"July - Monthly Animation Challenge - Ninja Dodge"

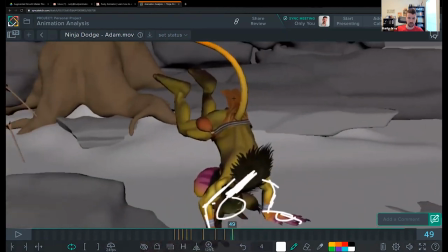We talked about this pose again, breaking this up, right?
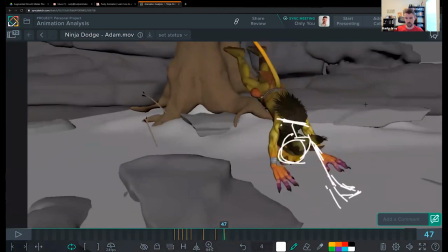Part of the problem with this movement right now is that you're moving very linear this way,
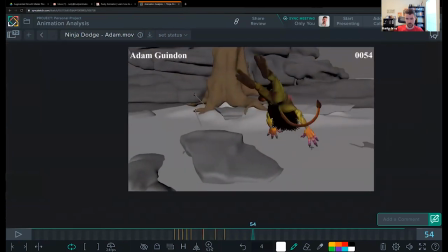right? And then in a couple frames, just these two frames, you do all the twisting you need
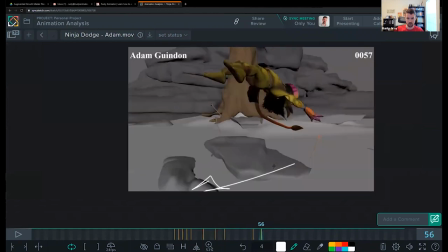to go that way and you freeze. So what,
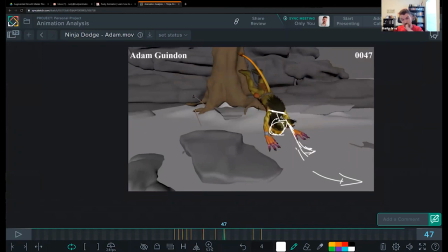it's very hard for us to change direction in a couple of frames that goes going directly against the momentum we've created going this current direction, right? So for this, I would almost put it into the move, the jump itself. So if he's gonna jump this way, it's not quite linear.
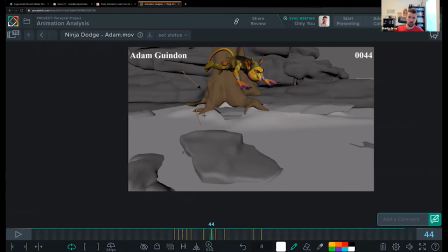I would have it be, the jump would be, you know, more of an arc that comes across this way a little bit.
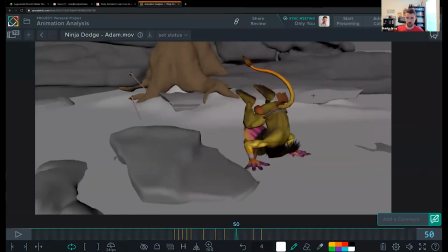And then rotationally through here, I would already be twisting around through this squash. So as this should be tightening in more and more, by the way, you're curling in more and more and more for that spring, the tightening of the spring that you're going to release,
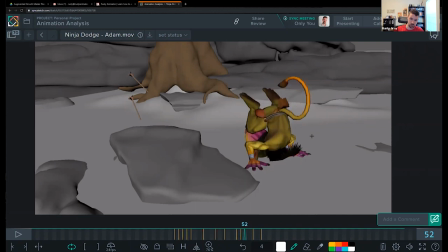and you're twisting over through here so that when you spring out of it, you know, it's not just happening over these couple of frames.
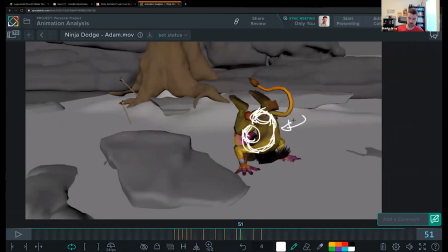This is great, by the way, this squash. Just really push this moment, continue to tighten in so that you're playing more off that shape change where you're really curled to really stretched out here.
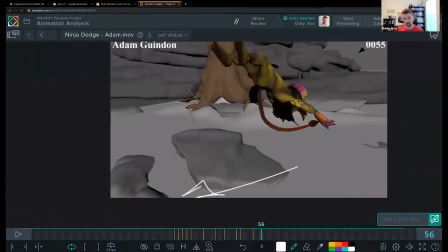Like that, yeah. And continue those rotations.
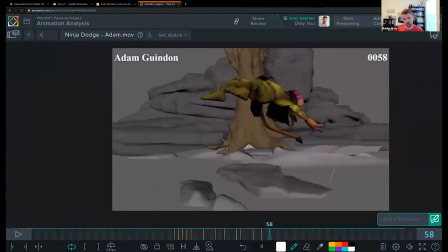So through here,
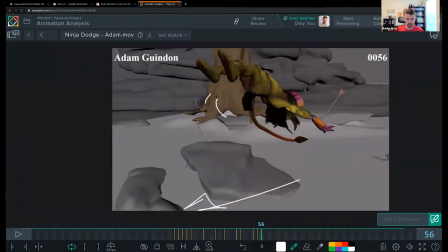you're gonna twist this way, keep going. You're in the middle of the air.
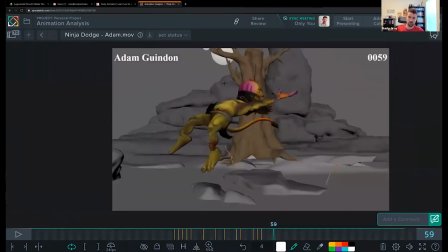It's really hard to stop that momentum, right? So I would expect that belt line to keep kind of twisting up. And then maybe as you're coming in for the landing, you're actually, you know, your leg is gonna be like up here.
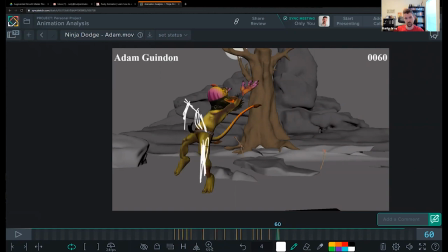This is really tilted down, coming in at an angle a little bit. You know, it really changes things. And then
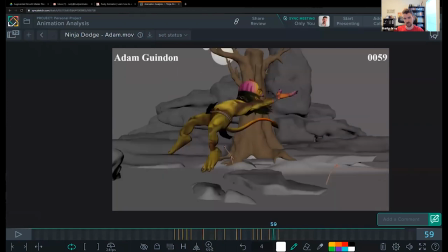I'm not really feeling much drag on that head, especially through this big jump
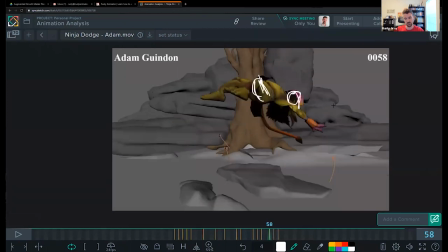between these two frames, the really big jump and the hand has a big jump also right there. It doesn't move a lot and then it moves.
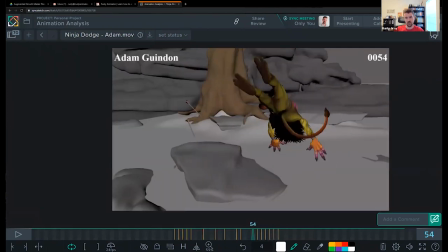So keeping that hand on the ground might be in your best interest,
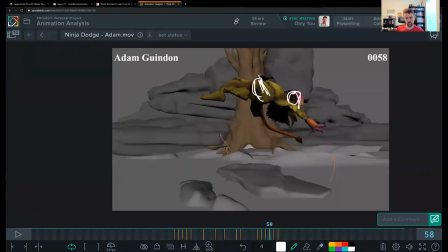or keeping this one on the ground and just making sure that this is dragging properly. So like through these frames,
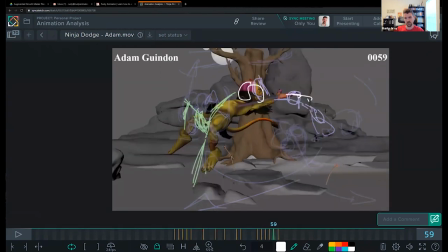you know, you're easing out like something like that. Again, when you adjust the spacing for this so that it feels like you have more consistent momentum, it will do a lot to change this.
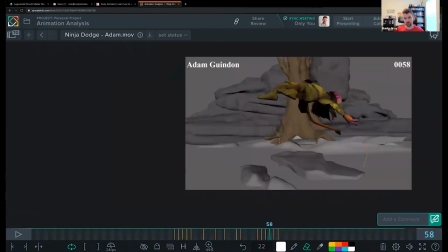You also rotate back here.
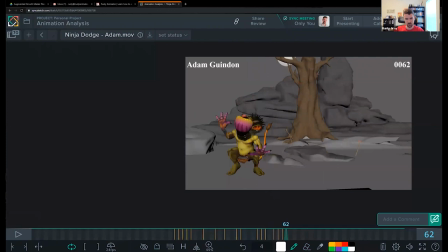If you're gonna twist this way, I would continue that twist through here where you're twisted away. And then as you're coming in for this landing, you can twist back to come into this pose, right? And you could overshoot it.